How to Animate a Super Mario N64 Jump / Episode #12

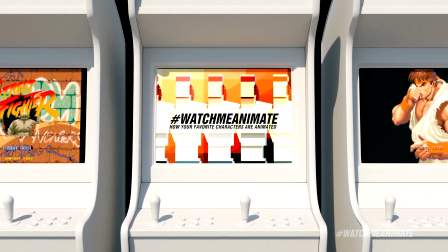9s This is Watch Me Animate.
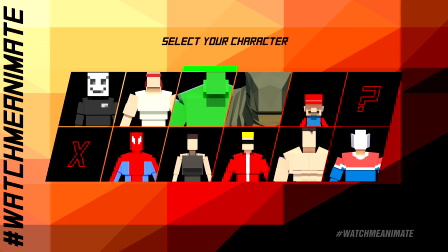14s Select your character. Jumper selected.
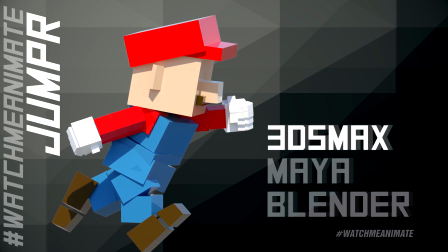19s Select your mode. 3ds Max.
Hey everyone, it is finally ready.
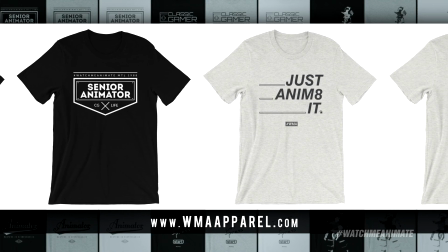25s
I'm excited to announce the launch of my new label called WMA Apparel, exclusive clothing for artists and gamers designed by me.
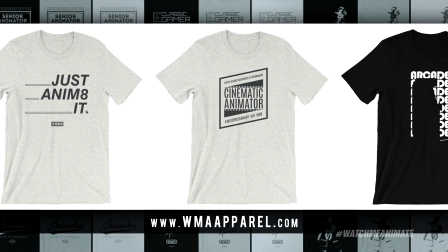33s
So in case you're wondering, I might have to change the channel name to Watch Me Animate and Design.
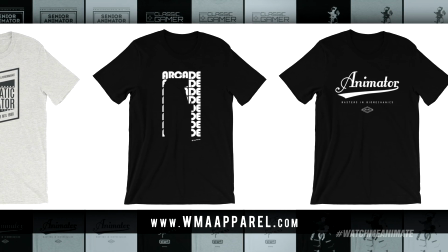38s
The launch lineup is ready with lots of cool designs to choose from, so head on over to WMAapparel.com to check it out.
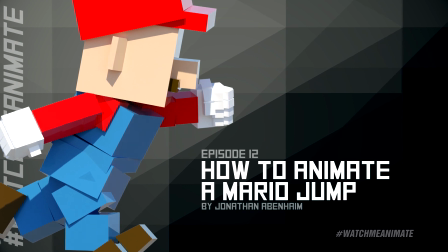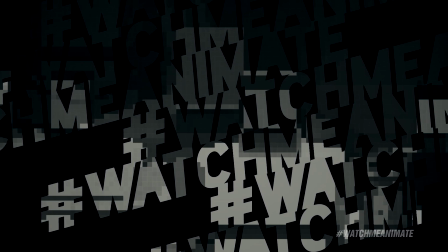51s Watch Me Animate. It's time to let John show us how it's done. Let's begin.
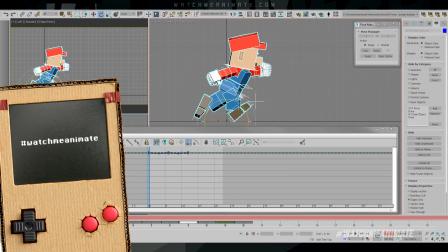57s
What is going on, everyone? Welcome to Watch Me Animate. My name is Jonathan Abbenheim, and today we will be animating a Mario jump.
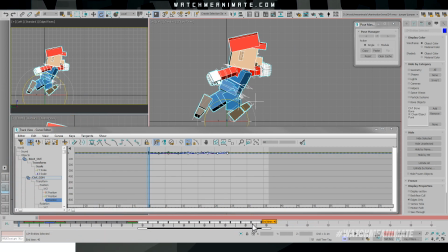65s
Now, I'm very excited to be kicking off this series exactly where we left off in episode 11 with the Mario run. Speaking of which, we're going to use that run done in episode 11 and make 3 copies of it
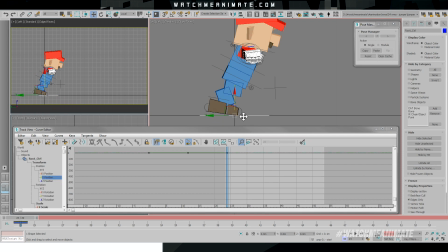77s
in our timeline for later use when we want to see the run and jump together in action.
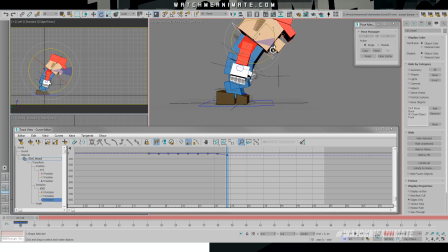82s
Now, onto the posing. Let's get that iconic Mario jump pose that we all love and know so well.
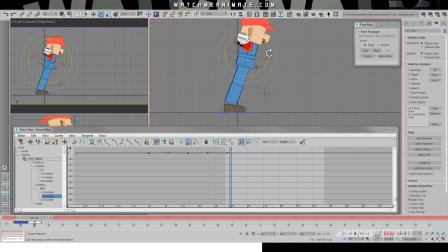89s
Our reference for this jump will be none other than the classic Super Mario 64 jump on the N64.
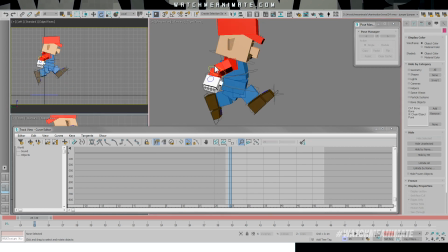96s
What an amazing game that was.
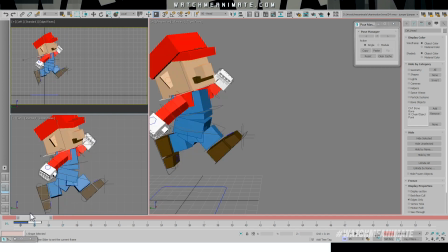98s
The very first time we got to see Mario in the 3rd dimension, a very big deal in video game history.
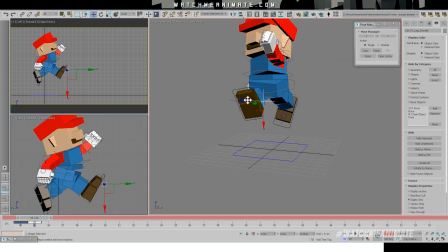105s
Now, 3 poses is all we need to get this jump in the air, and 2 of those poses are identical poses.
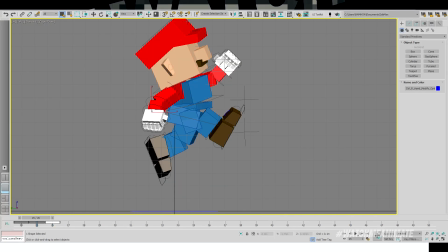112s
Pose number 1, the anticipation, number 2, the jump, and number 3, anticipation.
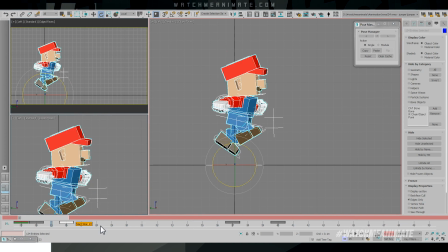119s
Now that we got our 3 poses in, we'll duplicate the second pose, which is the jump, so that we get a little hang time in the air.
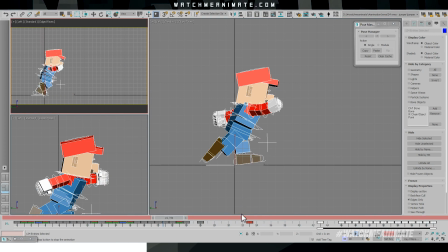127s
And moving forward, it's all about spacing out our keys to get the proper timing dialed in.
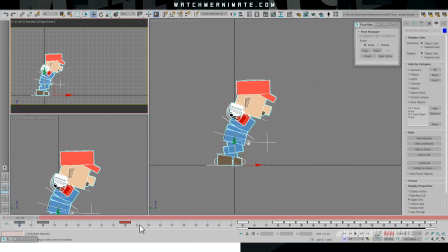132s
You'll notice that when we are playing back the animation, Mario's run cycle, which we copied a few times at the start, is also being used.
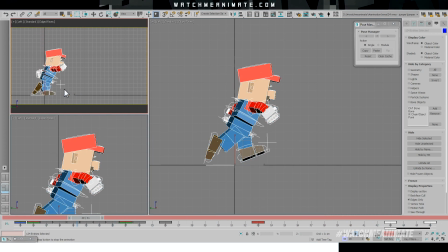139s
This allows us to better adjust the jump animation so that it works perfectly with his run.
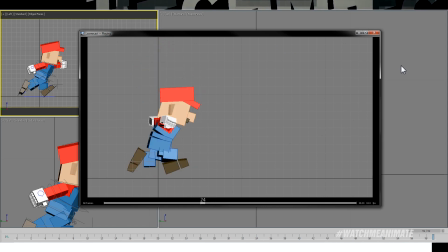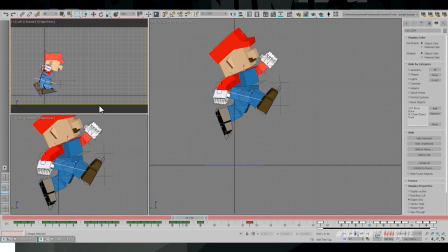152s
Alright, so we got our 3 poses and base timing dialed in,
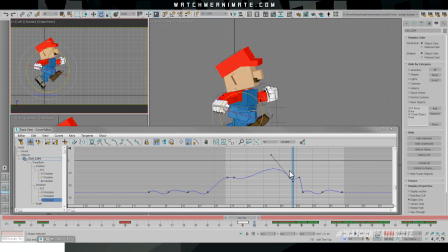156s
and since this animation is relatively straightforward, we can jump right into the polish pass mode.
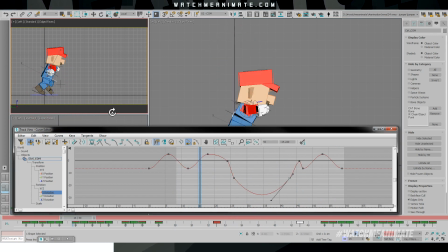162s
Now, we'll start off with the calm first, as you probably guessed.
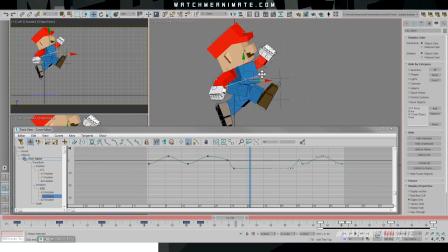166s
Now, if you've been a fan of this channel, you know that it's all about the calm, and it's what I will touch first in most of my animations.
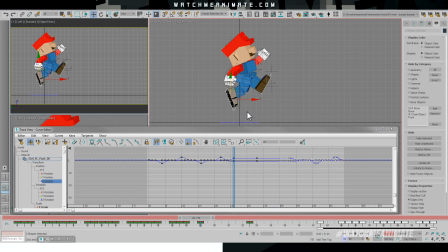172s
The calm, for those who don't know, is the center of mass, and it's also known as the cog, C-O-G, center of gravity, but we'll be calling it the calm moving forward.
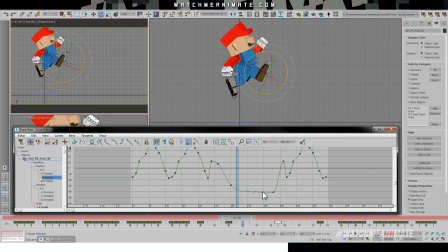180s
So from the calm, we'll work our way up to the spine and then drop down to the feet.
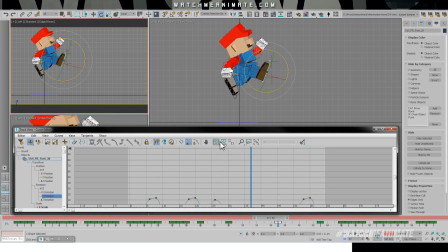185s
We're essentially cleaning up the F curves on the calm, the spine, and the feet, which will help tighten up the overall look and feel of the animation.
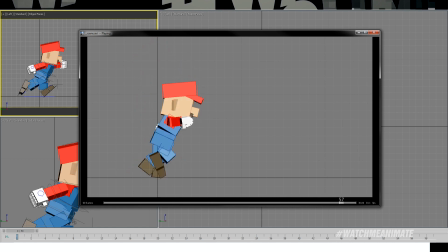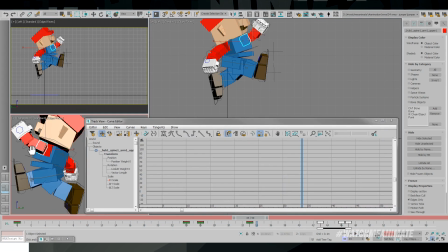202s
One of the most recognizable aspects of a proper Mario jump would probably be his arms. He jumps into the air and he thrusts his arms up, giving us the iconic jump we love so much.
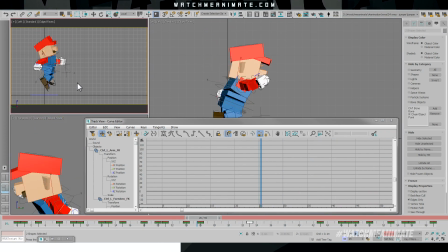213s
Now, that's exactly what we're animating here. The subtle rotations we are adding should complement and support the rest of his jump.
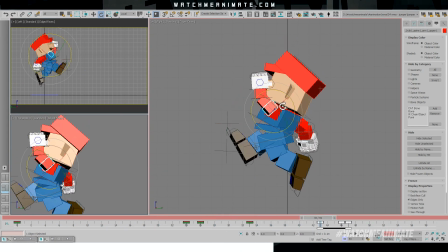220s
It's important to remember that the arms should not overpower the rest of the body, but instead support his movement up into the air.
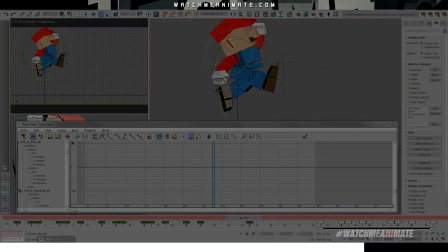227s
The subtle rotations that we've added, they spice up the jump with a little more life as we continue to polish this animation.
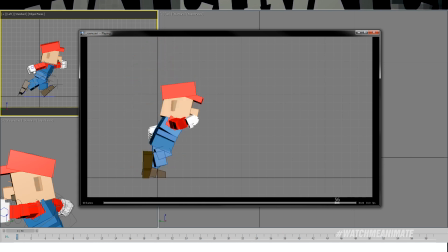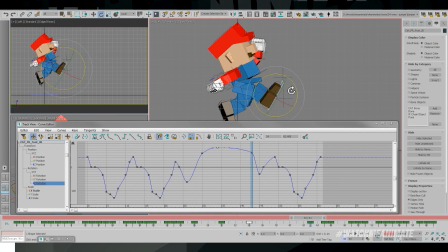239s
Back down to the legs we go as we tighten up our keyframes in the F-curve editor. We want to make sure that the arcs for both the translation and the rotation are such that the energy of the kicking motion outwards feels evenly distributed.
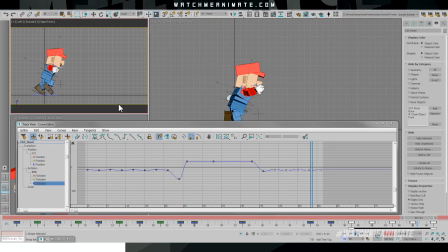252s
Now, we'll move up to the head to add in the anticipation by making a few adjustments on the Z rotation.